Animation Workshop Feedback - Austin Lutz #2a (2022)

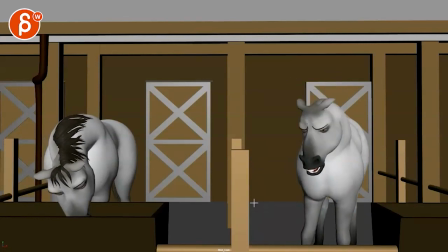(7:48)
even it comes in from the side and then and then kind of rests you know so you're you're starting like that's your ending pose but a bit more over because right now you go through that and it's
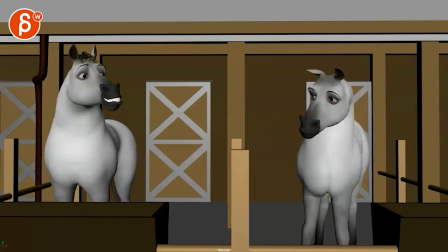(7:59)
like there's no more change there's something weird that's separate here in the back side in the middle but it's mostly that and then the other guy there's
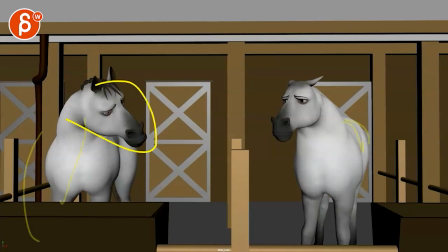(8:07)
good stuff in terms of how wide you go in terms of this it's getting back here there's a good change there but what I'm looking at
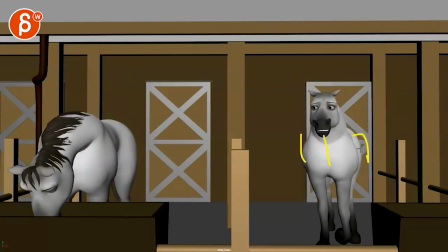(8:16)
this what I would do is bring this over right bring the butt over there it's a bit more three quarters so we get to see the nice full mechanics this is almost like some guy with legs
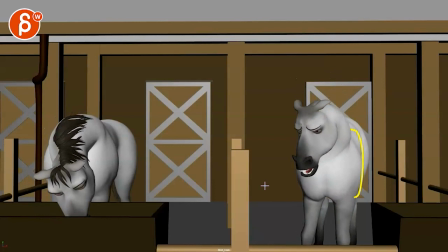(8:28)
with a horse costume I mean you don't quite see the structure and then once
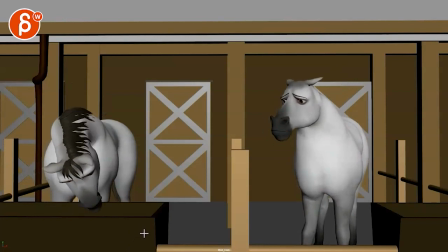(8:37)
I'm in love with your brother-in-law you're in love with your own brother
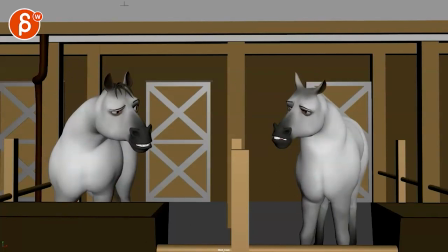(8:43)
maybe till here maybe till army and then after that to me it seems like oh okay okay let's
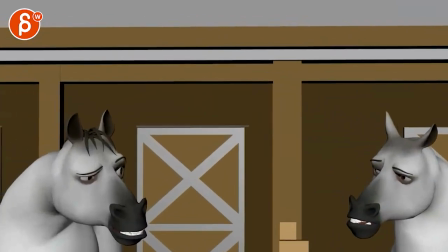(8:52)
yeah i can't zoom in and pan so let's just do it messily like this
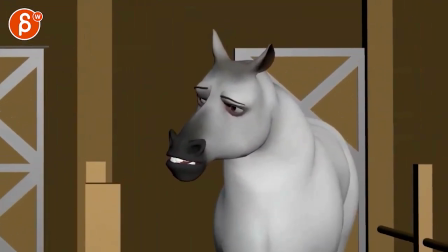(9:01)
okay more like that no
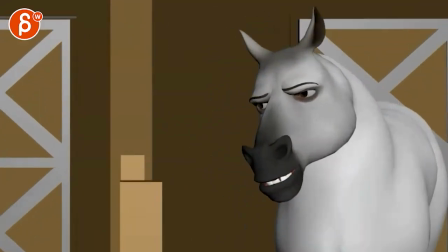(9:05)
your sister's husband i mean you could even go even go more Michael.
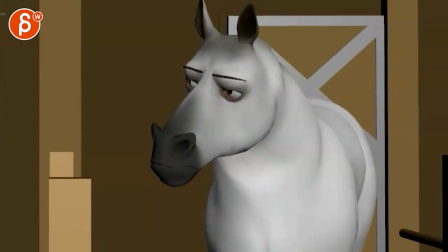(9:12) No, that's your sister's brother. No, I'm my sister's brother. You're in love with me. Me.
Then you would have to.
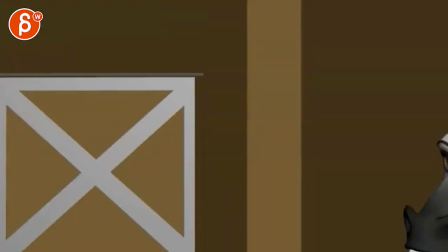(9:19) I'm in love with Tobias.
Yeah, for her ending there. Whoops. I knew that's going to happen.
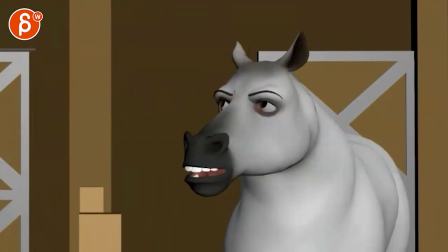(9:24)
This was my multiple screens here.
My brother.
Right. So for her, it's mostly within that region.
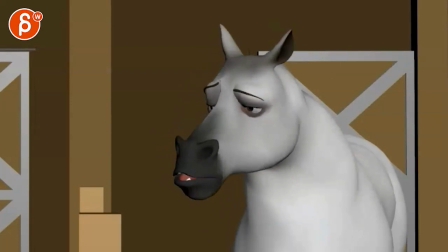(9:29)
And if you go after him.
Brother? The one in the army? No, your sister's husband.
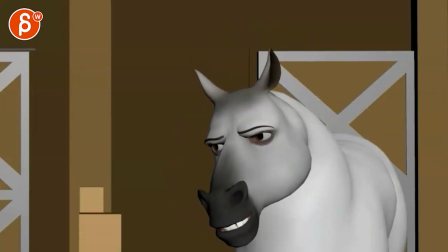(9:35) Your sister's husband.
And then you can cut to him.
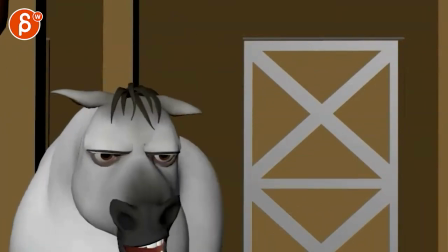(9:39)
and he is more Michael Michael might be tricky because how
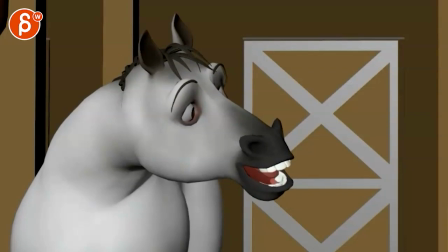(9:44)
far down he goes I just be slightly adjusted but I mean if you go by thirds it might just be
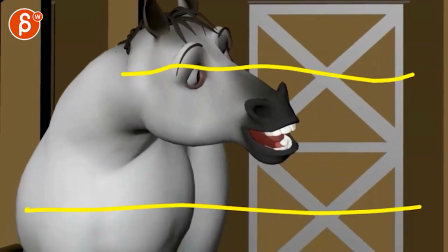(9:49)
more like this right you want to keep those my crappily drawn thirds here
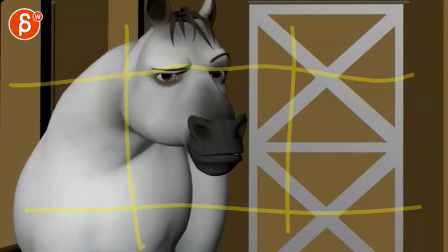(9:54)
but if that's him Mr's husband Michael Michael it
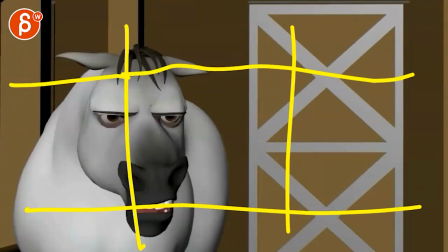(9:58)
would still work see that he's still uh where is my delete there
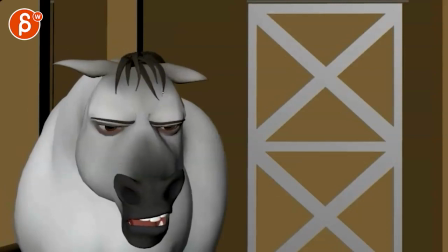(10:05)
you go so that would still work framing wise no that's your sister's brother no i'm my sister then if you go back to
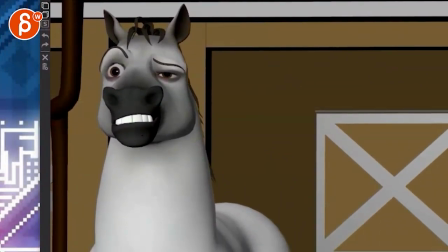(10:13)
him right it would have to be more like that no i'm my sister's brother you're in love
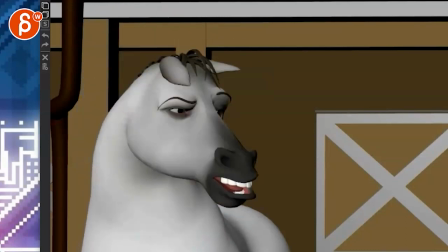(10:20)
with me me i'm in love with tobias my brother-in-law so and
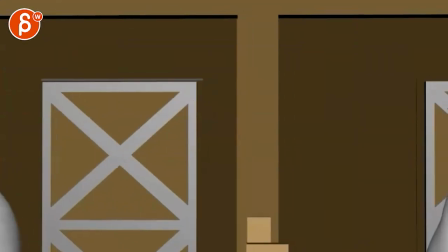(10:26)
then the other thing is it it doesn't mean that you're gonna have to cut I mean, if you're doing this,
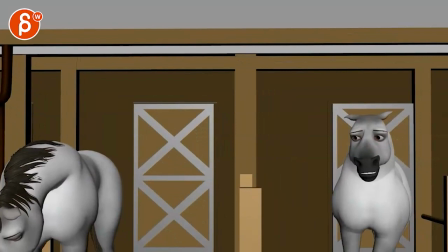(10:31)
this is a wild suggestion just because, you know, you're starting to disregard or I'm throwing away half of the animation, right?
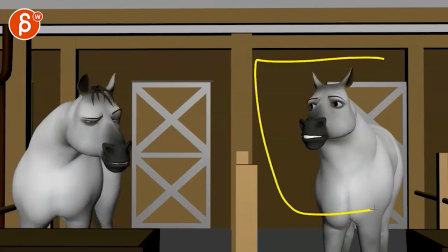(10:39)
But you also don't have to go back and forth whenever she is talking, cut. He is talking, cut.
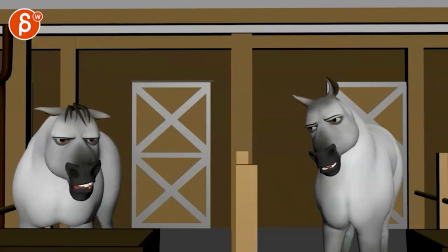(10:45)
There could also be a moment of, you know, when he goes here. We stay on her. So we just watch her listen to what that guy is saying. Anyway, just throwing that out there.
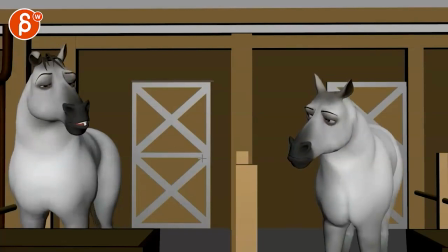(10:58)
because right now it seems like let's turn the the audio off it's a lot of um talking heads and because there's nothing else going on in terms of
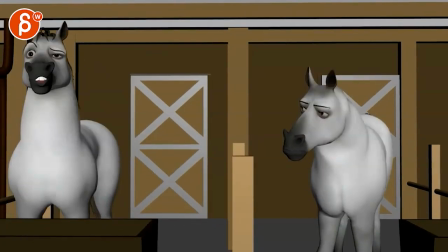(11:07)
mechanics of a horse it's almost like this is interesting i like it was it's fun to have you know it's not just a human